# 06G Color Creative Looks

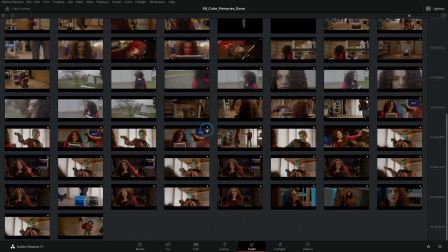She walks outside, is really worried about her car. She comes in, she's scared. The whole thing is just uncomfortable.
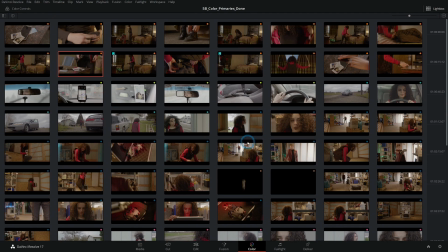So it's sad, uncomfortable, raw, that kind of thing.
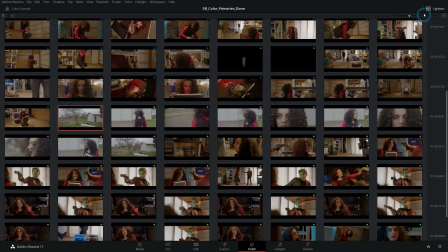So let's go back to our shot here. Shot 58.
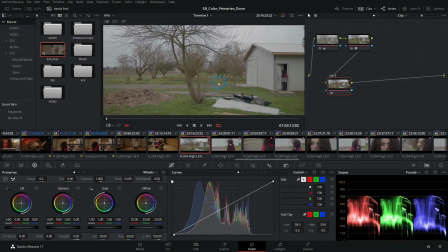And the question would be, how do we make this feel raw, feel uncomfortable, feel weird? And this is just a time where we can kind of play around. And even though we were messing with this in the offset before, in my experience, you generally don't want a big push like this into one specific color.
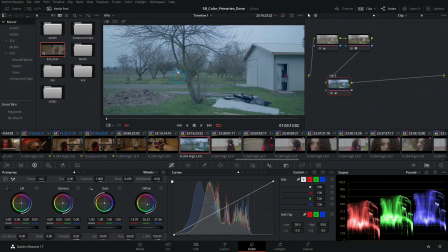It tends just to not look as refined. So what I like to do is usually start with the gamma when it's something like this. And so let's say we want this to have kind of a slight cooler tone. We can pull the gamma towards cool a little bit.
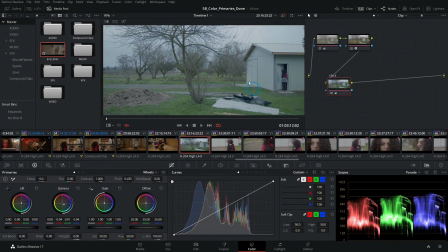And you can really go a lot farther with the gamma than you could with the offset, because it doesn't turn all the white things blue and all the black things blue. It just kind of turns the midtones blue. So we have a little bit of kind of that bluish tone.
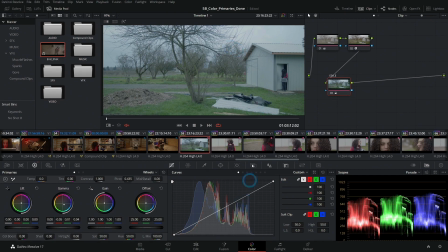The other thing that'll make things feel raw is to add a little more contrast, which you can do a bunch of different ways.
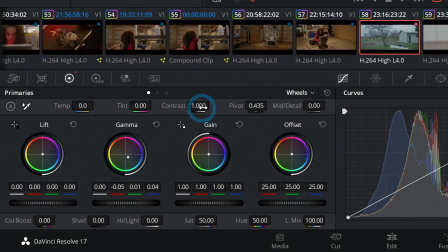You can switch the contrast down here in the primary controls and kind of boost that up like this.
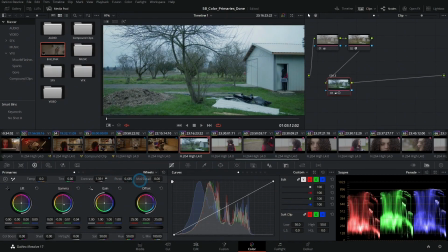Add a little bit of contrast that way. What I like to do is use the curves, because I feel like I have a lot more control over which tones are kind of getting a little more contrast and which aren't. Have a little more control down here in the darker parts of the shadows,
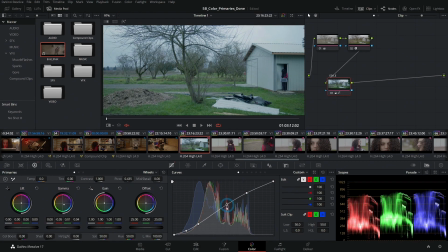which parts are a little brighter. And you can really refine this a lot better with these custom curves. And so a look like this compared to, say, I'll turn this off and we'll just do our blue offset.
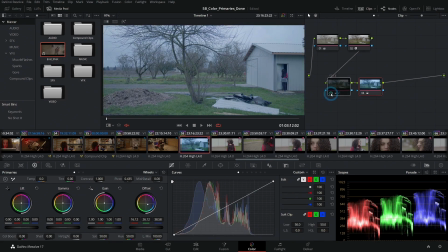So this kind of look versus this look is a big difference. Switch over to our gallery, grab a still here, and turn this off.
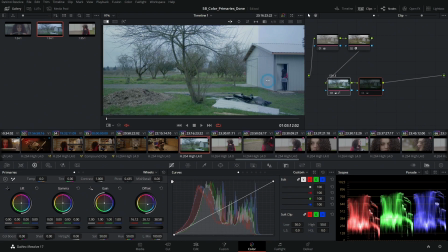Let's play our still. Now we can see the huge difference here. One looks like, oh yeah, this is a really cool look for our film.
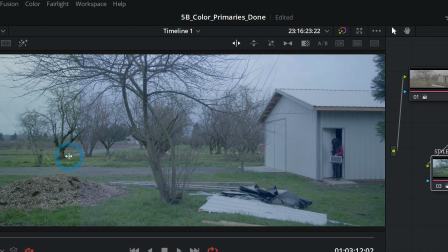And the other one looks like, yeah, they just kind of shot through a blue filter, you know? And it's not a lot harder, but it gives you the same kind of feeling without just looking cheap. You know what I mean? Let's take that reference wipe off. And so I think a direction like this would be pretty good.
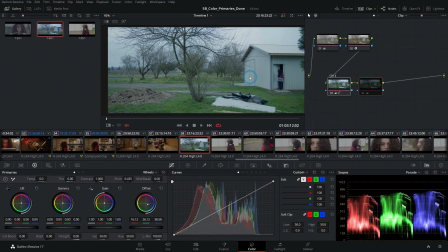Kind of the blue midtones, higher contrast look. Let's try this on a different shot. Get rid of that other node, and I'll copy this node, get rid of it.
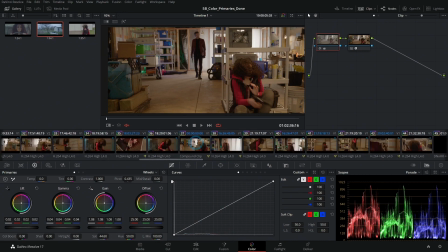Let's try one of the interior shots and see how that looks. Again, I usually like to pick a wide shot because you can see a lot more about what's going on.
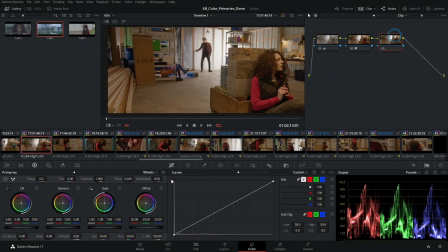Shot with skin tones is nice. Hit Alt-S and select this node and hit Control-V. And that will add our style here. We also want our style on our other side of our shot here.
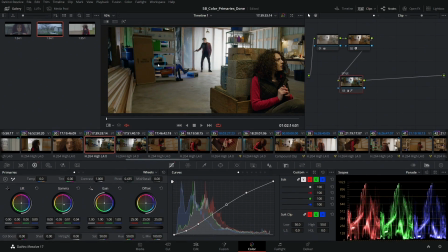Alt-S, Control-V. So now we have this style added to our interior shot. And I wouldn't say it looks terrible. It's not like it's crushing a lot of the blacks or anything like that.
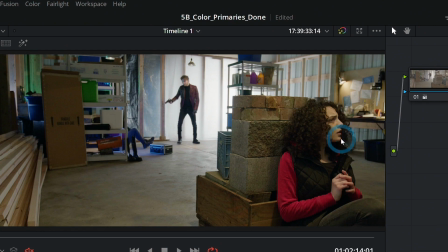I'd say that her skin tones look a little weird. They might look a little kind of green, which might not be what we want.
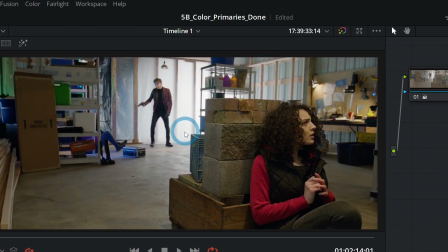Although again, it's not the worst. The thing is, with any kind of creative look, it's really easy to overdo it. It's almost always better to be subtle.
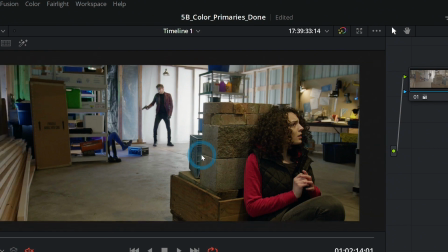And I like that kind of bluish tint, but I wonder if it's just a little, just maybe a little too much, especially in the skin tones.
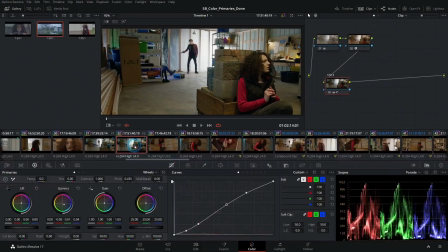And so I wonder if maybe here in shot 32,
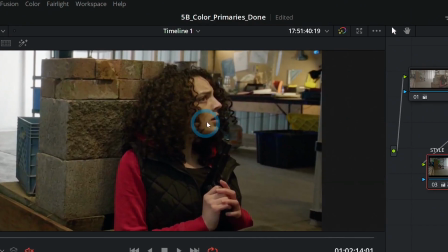let's take our style node here and we'll zoom in to just this side of our clip.
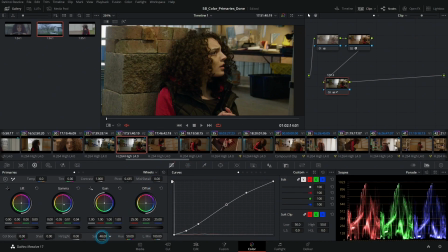What if we took this and just desaturated it a little bit? We take everything and desaturate it maybe. That kind of makes it feel a little more raw, you know? It is tinted a little blue, but it's not like bright blue.
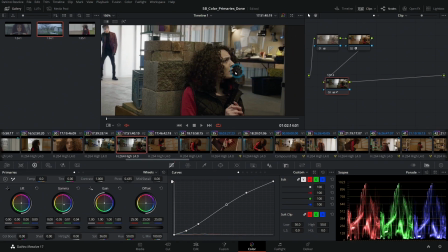And there's not really a lot of happy colors going on here at all. That's pretty nice. So I'm thinking maybe something like that. That's kind of a good direction, kind of a desaturated, sort of cool look that's really subtle. So this is without the look at all. Just our normal primary color correction. And this is with the look added. I'd say that's a pretty good direction. And what I normally like to do is try out a couple different ideas just to see which one I like best. So maybe let's reset this grade and let's do something totally different. Maybe we'll push this more towards green than blue, because we're probably going to want it in the cooler colors just because it's a sadder movie. Let's just maybe push the gamma towards green a little bit. We could do kind of a greenish yellow, sort of just uncomfortable look.
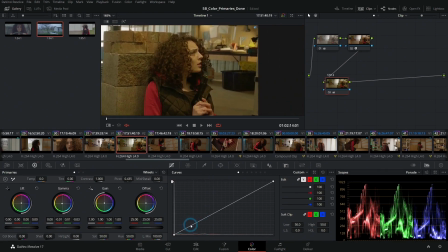And I don't hate that either. Do a little more contrast maybe.
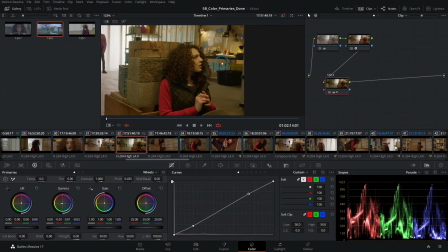Kind of feels like it happens in Mexico or something, but somewhere in there, maybe we can saturate it more. This is kind of the opposite of what we were doing. I'd say maybe a little more green would be nice. So now we kind of have this strong sort of greenish look. Again, let's copy this correction to our other shot. Now we have this kind of greenish look. And I don't hate that either.
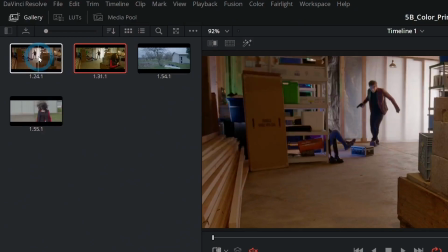Let's right click and grab a still. And let's get rid of our other stills here, just so we don't get confused.
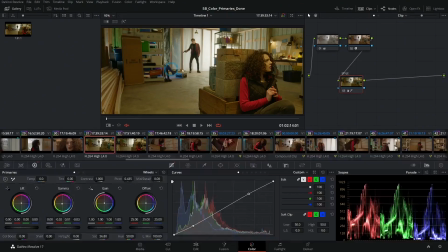This is going to be one of our ideas. And then let's go back to our other shot here, right click and grab still. So now we have two different ideas. Let's get one more idea. Reset this node grade on both of our shots. Now maybe we'll do sort of a kind of a lifted black sort of look. So maybe we'll push this lift up, push the gamma down.
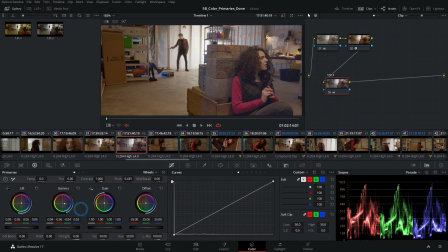Again, maybe we'll push this more towards like a purple. Something like that maybe. Just really playing around. You actually get a lot of insight from playing with looks that you think you would totally not ever use.
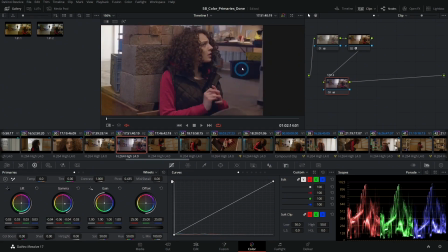I probably wouldn't ever go purple on most things. I probably wouldn't lift my shadows on a lot of things, but it's worth looking at. This is nice because you have an opportunity to play around. We can also kind of split this into a two-tone sort of thing. So like gamma's pushing more towards kind of purplish blue, and we can push the gain towards another color
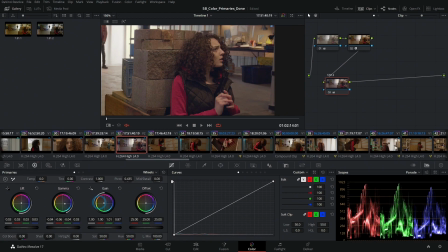to kind of counteract that. So maybe kind of a greenish yellow.
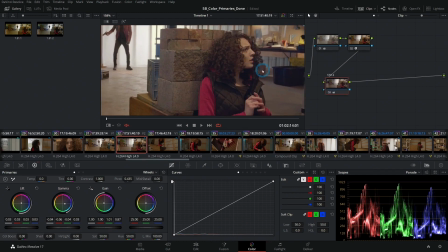And now we're adding this sort of hazy look that I wouldn't say is terrible, actually. So let's take a look at that. Grab still. And now we have three different possibilities here in our gallery.
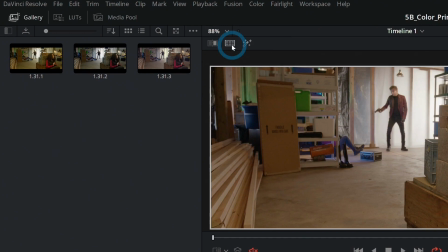And if we switch to click on split screen, and over here, if we say
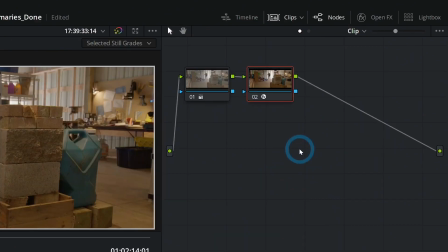selected still grades, we can take our style node off of this and then just select all of these stills,
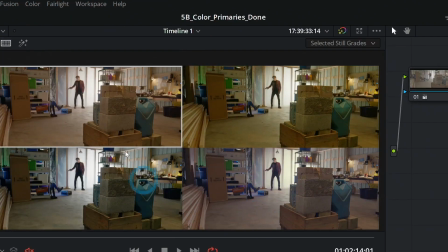and we can see all of these different options side by side.
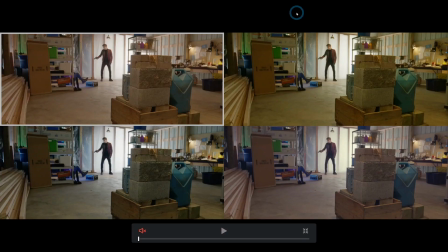And we'll just make this full screen so we can see it. And we can kind of get an idea of the different possibilities here. So this is our just primary correction. This is kind of that saturated green yellow.
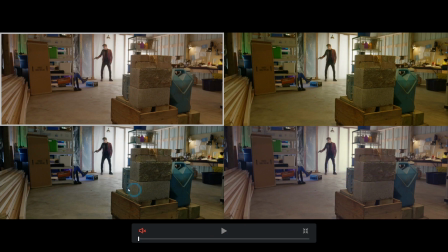Here's more of that kind of cloudy purple. And then here's the kind of bluish cyan high contrast look. The question would be, which of these do you like better? And which of these convey what the movie is about? I would say that any of these actually work.
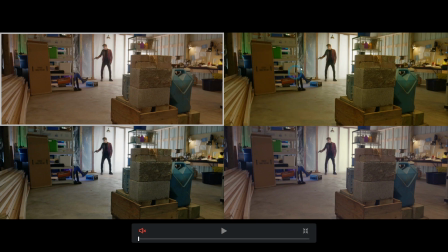This one that's warmer, I think works because it's more tinged green and seems uncomfortable.